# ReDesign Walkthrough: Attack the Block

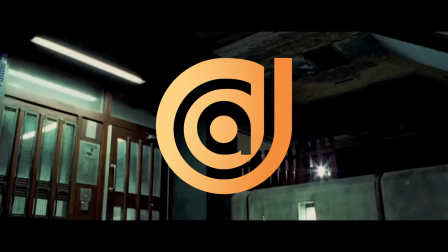(0:00)
My name is Jared Otto, and I am a sound designer with Audio Design Desk. In today's video, I'm going to show you how I designed a short clip from the film Attack the Block using Audio Design Desk.
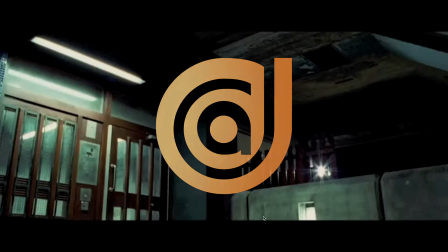(0:09)
First, here's the clip.
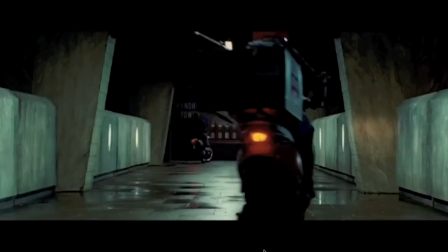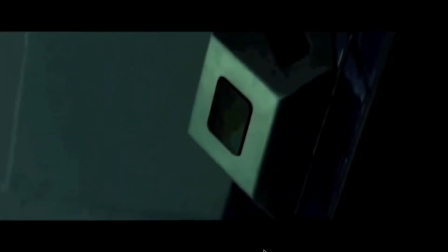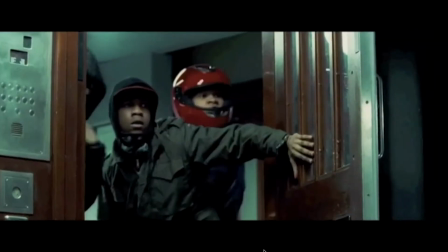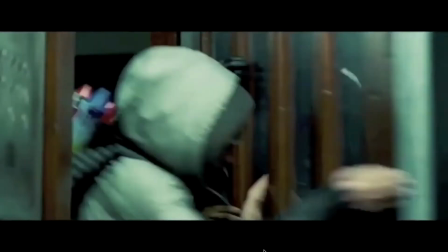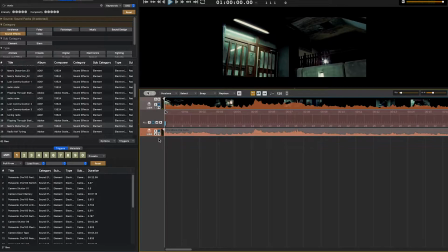(0:39)
Alright, so as you can see, this is a very intense scene, all leading up to the alien crashing through the door.
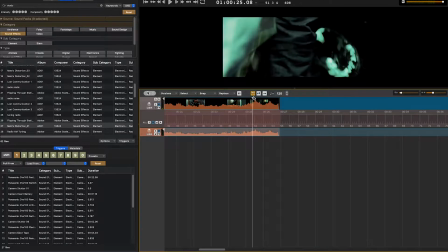(0:44)
So what we're going to do is we're going to go to the end, right where the alien crashes through the door, and I'm going to drop a riser.
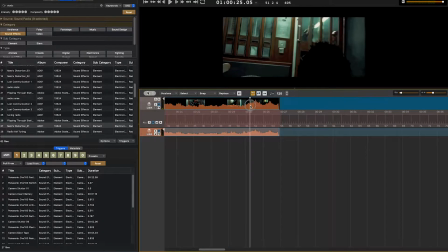(0:51)
If you couldn't hear it already in the clip, there are multiple risers all building up to this one moment, so that's where we're going to start.
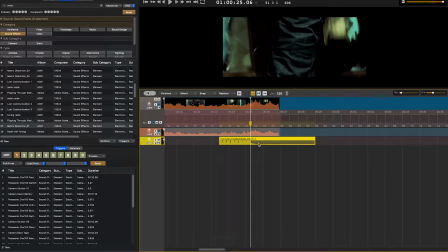(0:59)
I can easily cycle through risers in Audio Design Desk. Now I'm searching for risers that are going to be longer, because I do want one that extends for the entire length of the clip.
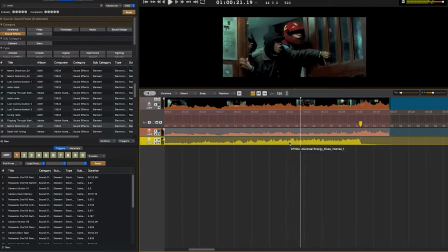And that one's not bad. Well, let's get a second riser under here to try to make it a little more intense.
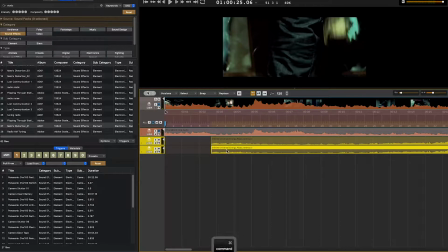(1:24)
Well, that first one was great. I do kind of want more of a synthy sci-fi sounds.
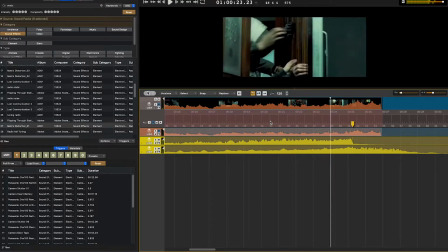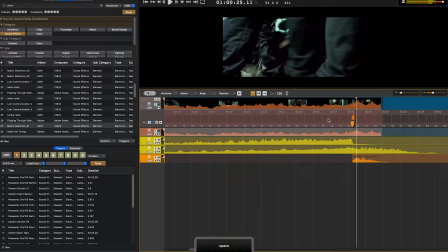(1:39)
I also added in a hit, added in a second hit, and I'm going to put a transition here. The transition just gives it a little last second push on the riser right into the hits.
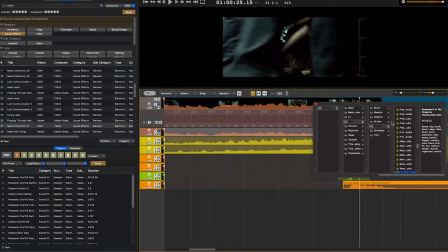(1:56)
As you can see, I'm playing around with the hits here a lot. I'm looking for a metallic hit, something higher pitch.
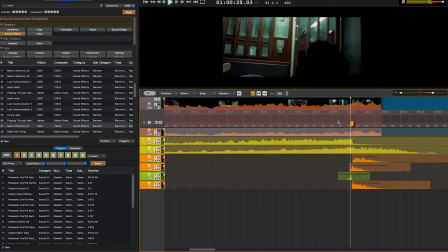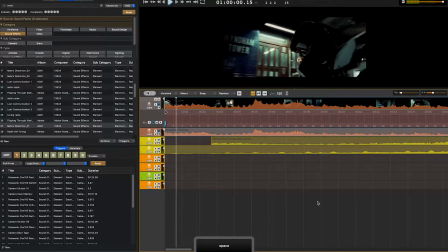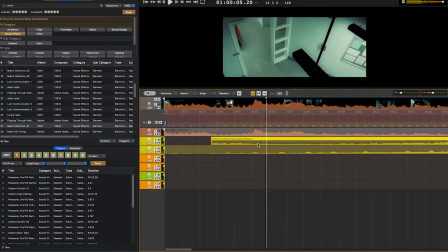(2:21)
I'm going to trim the front of that riser with a fade.
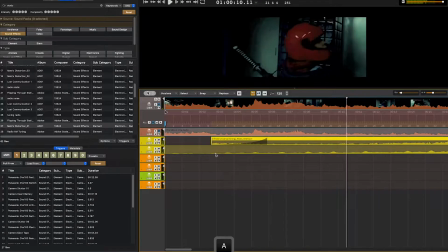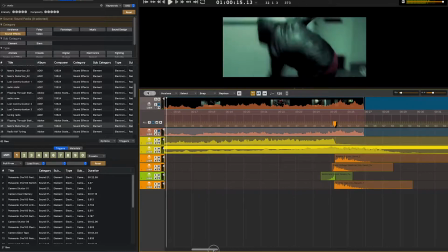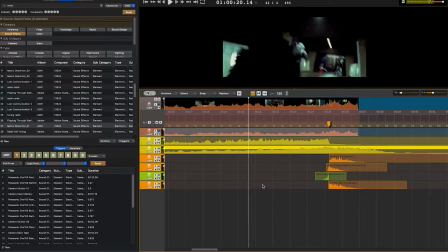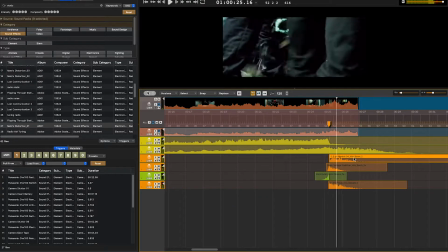Yeah, that riser tail is really nice there, so I'm going to keep that.
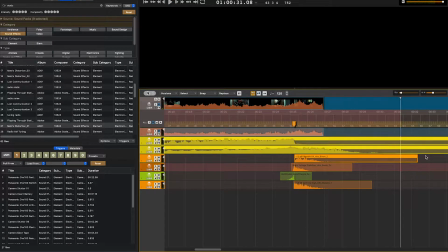(2:54)
Cool. We've got some rumble in our hits. We've got the high ends metallic of the hits. So
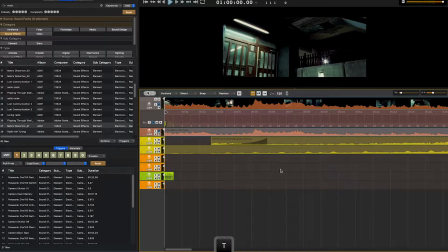(3:02)
I'm going to go back to the beginning. I'm going to add a transition just at the very front to ease us into the scene, since this is just a clip. And I'm looking for other places to drop hits and transitions.
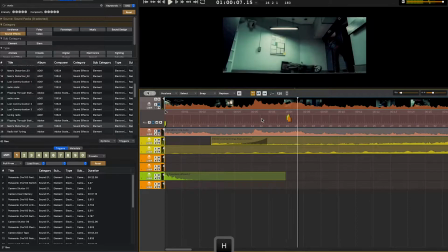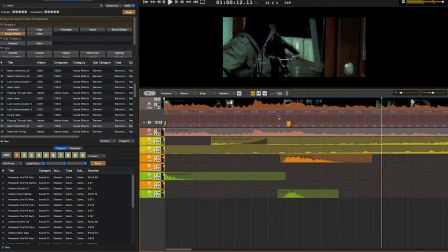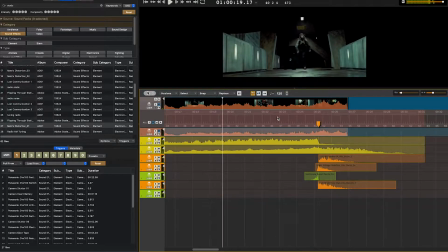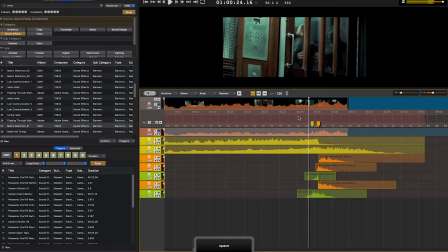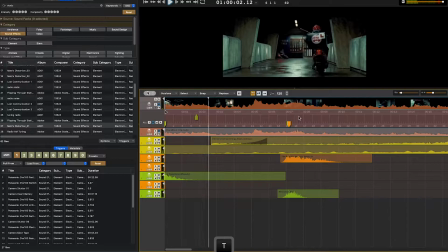(3:50)
So I'm putting a transition where the bike comes across and when he opens the door,
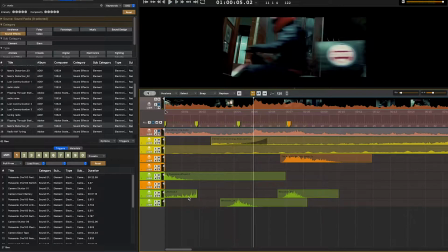(3:56)
just to give it a little bit more weight, a little more meaning.